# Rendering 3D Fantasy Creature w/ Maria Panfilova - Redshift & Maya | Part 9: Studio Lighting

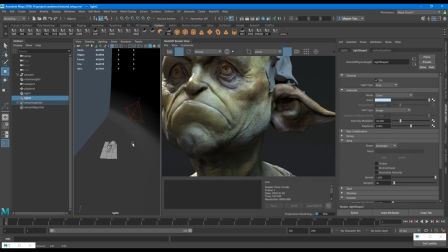(8:07)
He have a strong cheekbone and I do want to have shadow that makes cheekbone stronger,
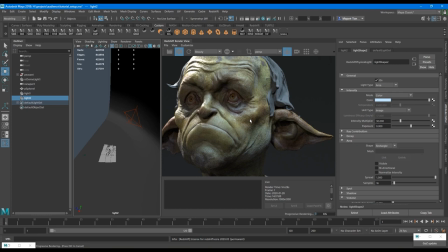(8:15)
so we need to put it more at the top and we
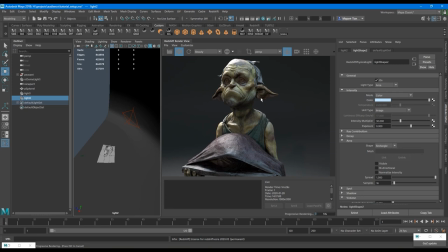(8:21)
instantly see shadow at the bottom of cheekbone. Creates a nice effect.
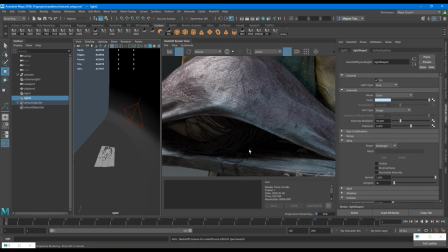(8:32)
And because the light's on top, we see shadow here and we don't see the man too much.
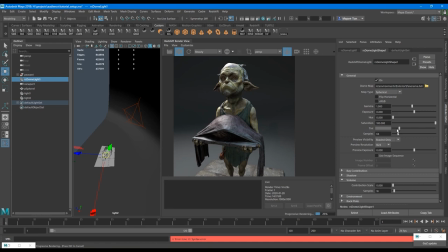(8:41)
And now if we get back to our dome light, we can see if we want ambient light stronger or weaker. If we set it to zero, our shadows will be
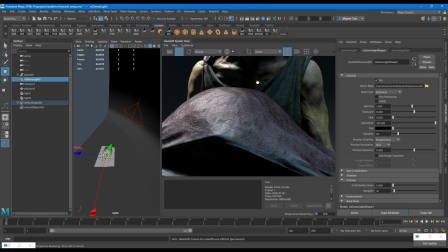(8:53)
maximum strong and we don't see almost anything here and here.
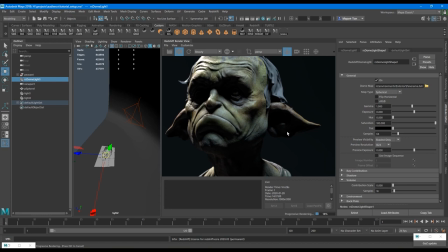(8:58)
It's completely black and of course it's not what we want.
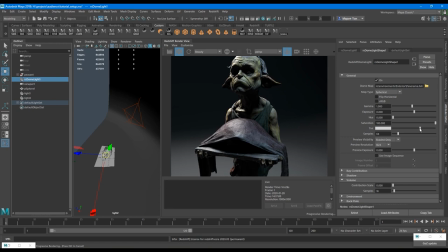(9:03)
It's too CG when you have such strong shadows.
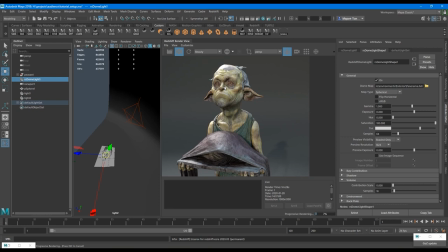(9:09)
But this level is too strong and we kill all shadows.
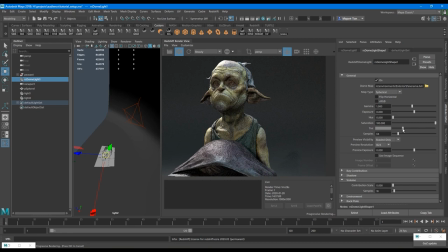(9:17)
So we need to find some balance in between. The stronger shadow will be, the more dramatic lighting will be.
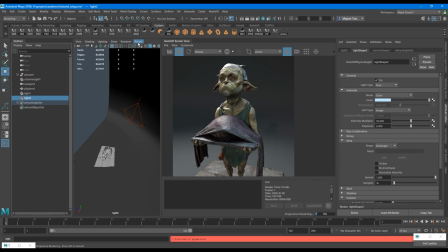(9:29)
And this is more natural state. I may keep tweaking it, switching between light cameras and adjusting position more and more.
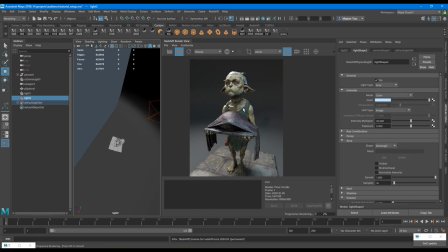(9:44)
It can take a lot of time and the next day
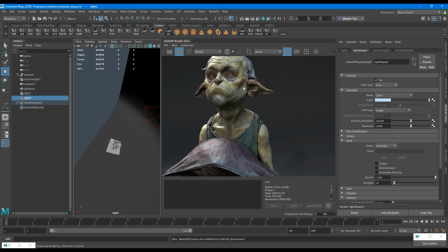(9:50)
you're doing this project, you may find, oh, I don't like this light, I want to change it. So it's constant process.
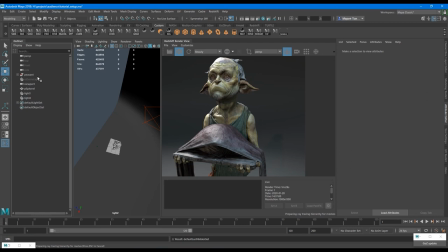(9:59)
If you're not sure which exactly light affecting the view, you can turn them off one by one,
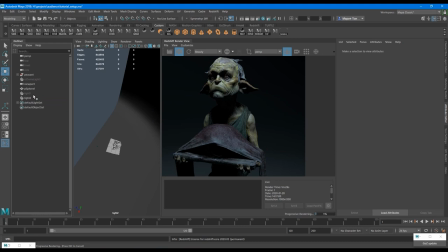(10:07)
Ctrl H to hide, and check the influence of each light.
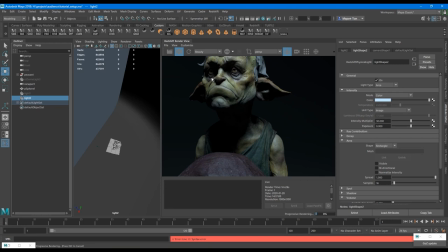(10:14)
For example, I wasn't sure which light make this volume,
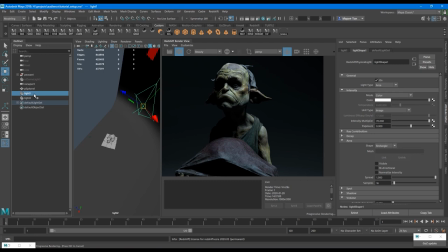(10:20)
so now I see what exactly this light does, and I can, knowing that, tweak it more.
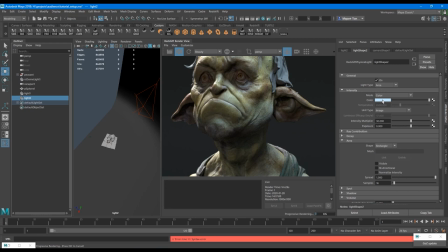(10:33)
You can also try to change colors.
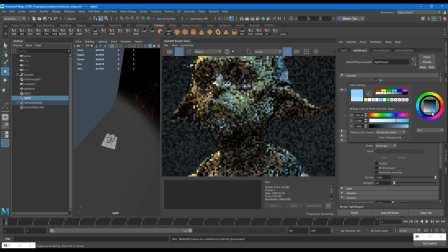(10:36)
The classic way to do that is to make warm light on the one side and cold light on the other side.
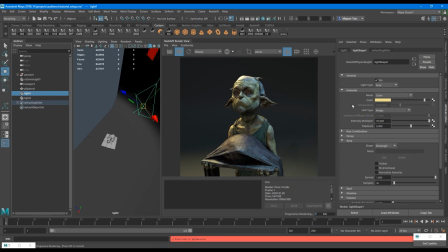(10:44)
They will compensate each other and make an opposite effect.
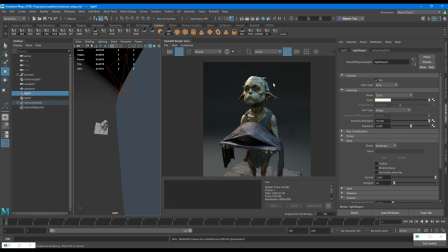(10:50)
And it's very popular mix of light color.
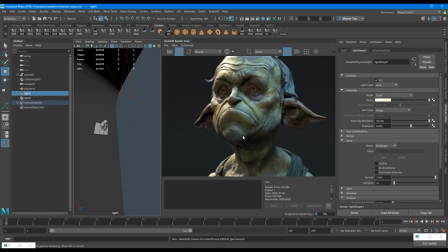(10:55)
The choice of light color also can depend on your textures. You want your texture to benefit from the lighting color. Some textures might look dirty on some light colors.
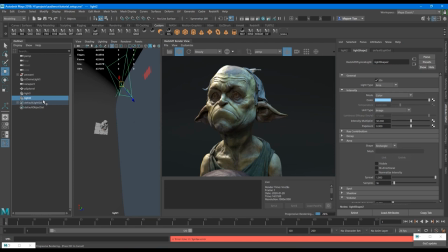(11:09)
For example, this goblin is green and yellow on his texture, and I want the light to
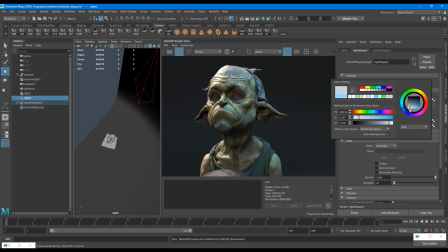(11:18)
not to mix it too much that the skin looks dirty. So let's maybe try white light. We see more green when the light is white. And if I make it warm, it's more red.
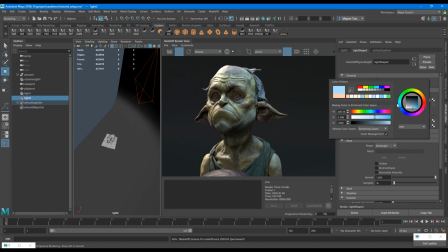(11:37)
So maybe just choose the color of the light based on the texture, on what light the texture looks better. And in my opinion, soft blue color, it works good for the skin color.
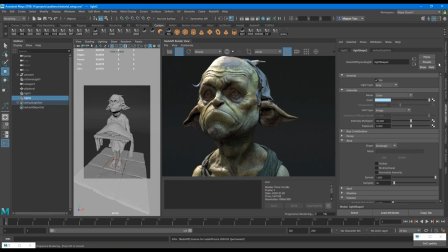(11:56)
Let's put it this way so far.
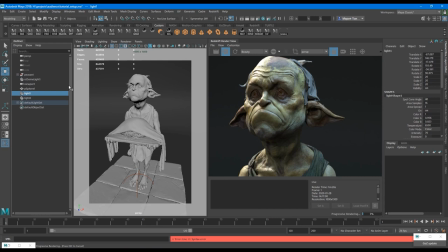(11:59)
And if I, just in case, if I don't want to lose position of the light, the same way I did with camera, I select the light. In channel box, I select translations and rotations. With shift, first shift and last one.